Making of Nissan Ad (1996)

With Nissan, I mean, the basic idea, Rob Sultan and Try It Day came up with this idea of doing this thing in the first place. Dynamite idea, really, and that's a great spot. Is dynamite ideas extremely well executed. Everything got started when Bob Thomas, the president of Nissan, came to us and asked us to do something very different, a different form of car advertising, to do something that really entertained people.
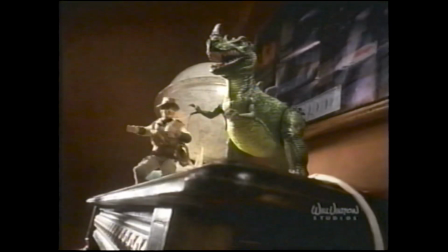So with that in mind, this toy spot kind of came about where we're looking for something that was very dynamic, something very different.
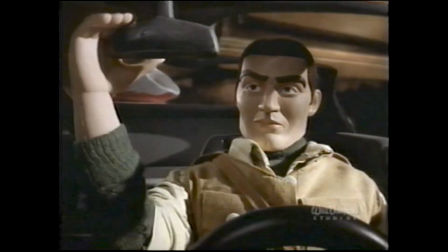The thought of a remote control car being the product rather than the actual product, I think is kind of at the core of the idea and what makes the spot very different. The real trick with animation and stop motion is breathing life into a character, and you do that through movement.
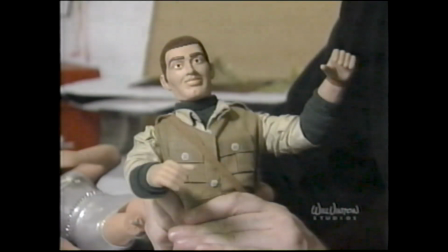And with a character like this one, who's a plastic doll, you have a somewhat limited range of emotion and movement that you can get out of it.
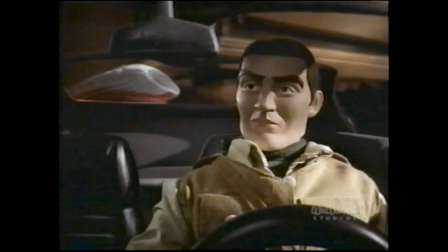But I think you can use that to your advantage.
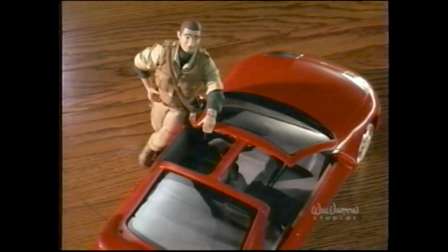There are subtle things that you can do, little nuances of movement that really communicate what the character is thinking and feeling.
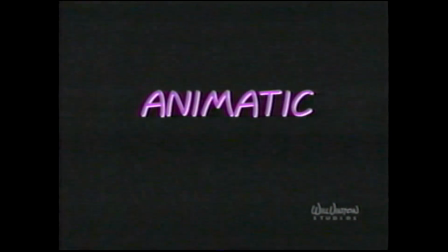An animatic is an editorial tool. It's basically the storyboard taken and photographed and then digitized into the Avid.
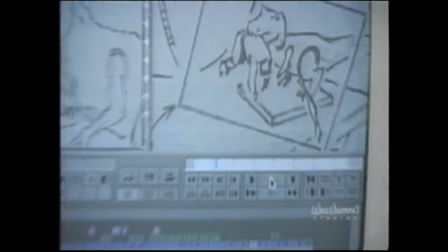We take that and we cut it just like the finished commercial is going to be cut, or at least as close as we can get with just drawings.
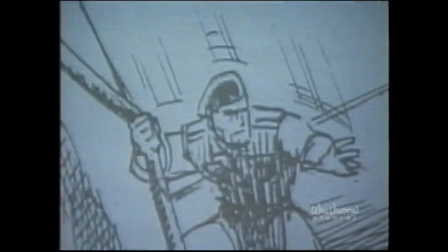It helps us to plan the commercial out before we shoot anything. It also gives us a chance to put music against it and see what's going to work.
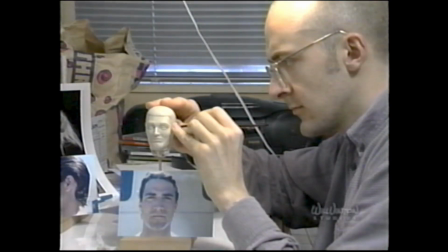Basically, the characters are designed and then sculpted, and once the sculpt comes over here, we need to determine what our end result's going to be with the character.
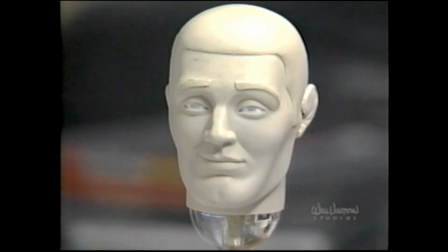We'll take the sculpt, set it up on a block, pour a silicone molding rubber into it, let it set overnight.
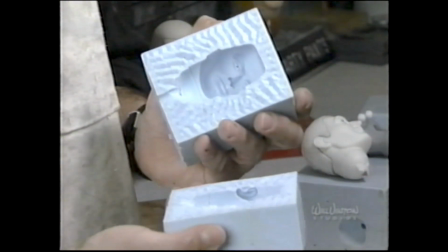Cutting it open, we would then have a negative impression of the Nick head sculpt.
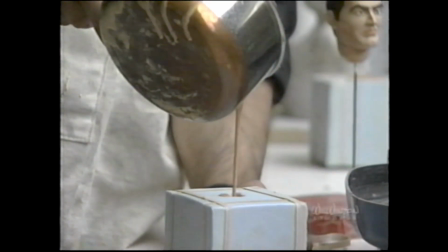Taking a casting out of that, we would end up with a hard plastic Nick head.
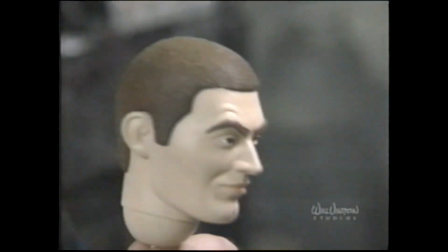So this is the final version, and then that gets added on to the armature and the body,
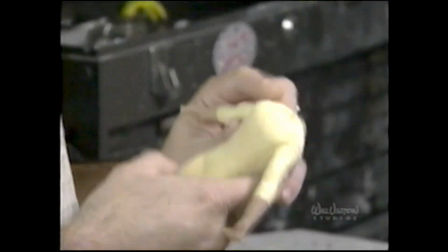and takes on from there and goes through the rest of the process to make the full character.
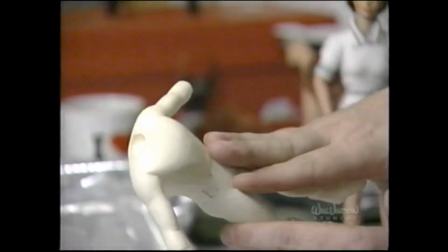As soon as they finish the sculpting of the character, it'll come to me, and it'll also go to the armature shop. So while they're building the armature and working on the interior workings, I start drafting patterns for the clothing.
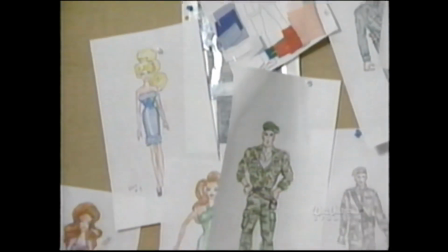Initially, we went for a really military look, and we were trying to find different styles of military outfits that we could use. And we ended up with a final, going more toward the safari look,
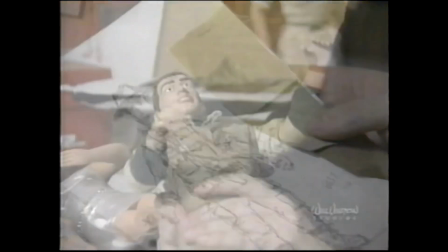the kind of Raiders of the Lost Ark, Indiana Jones sort of feeling.
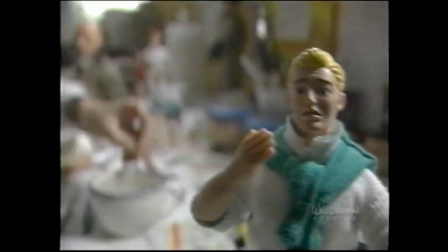For this particular job, I painted all the heads for Nick, Tad, and Roxanne's. So what I get is a plastic head that's like this, and it depends.
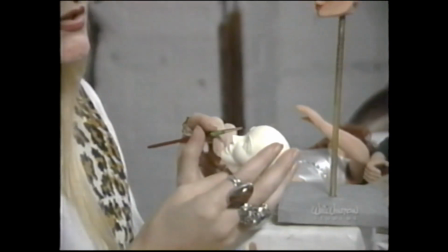It can be white or gray. It depends on the materials that they've used. And so we make these nice and perfect, and then I paint them. The eyes, they all move. And so that was a little difficult.
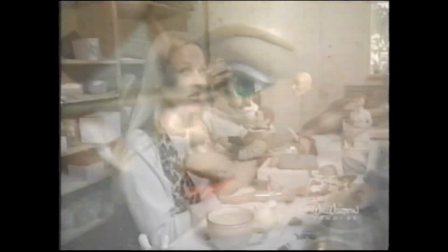We really had to deal with getting inside of there and getting it so the eyes could actually move and it doesn't disturb the paint. Stop motion animation is a very old technique. It's been around as long as filmmaking has been around.
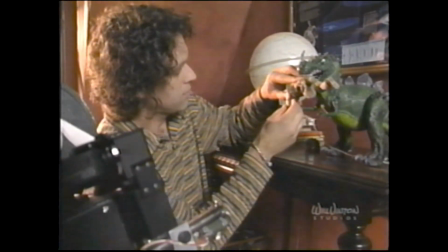And it just involves shooting one frame of film at a time and manipulating
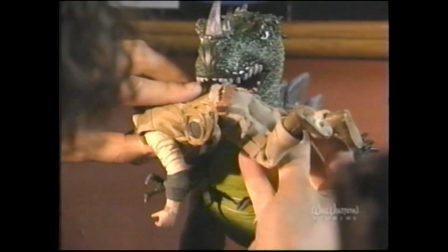an object or a character just a little bit, just moving in a tiny amount or whatever amount is appropriate, and then photographing a frame.
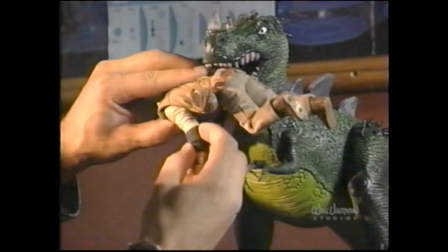And you move it a little bit more, you photograph another frame. And then you put enough frames together and you've got a movie.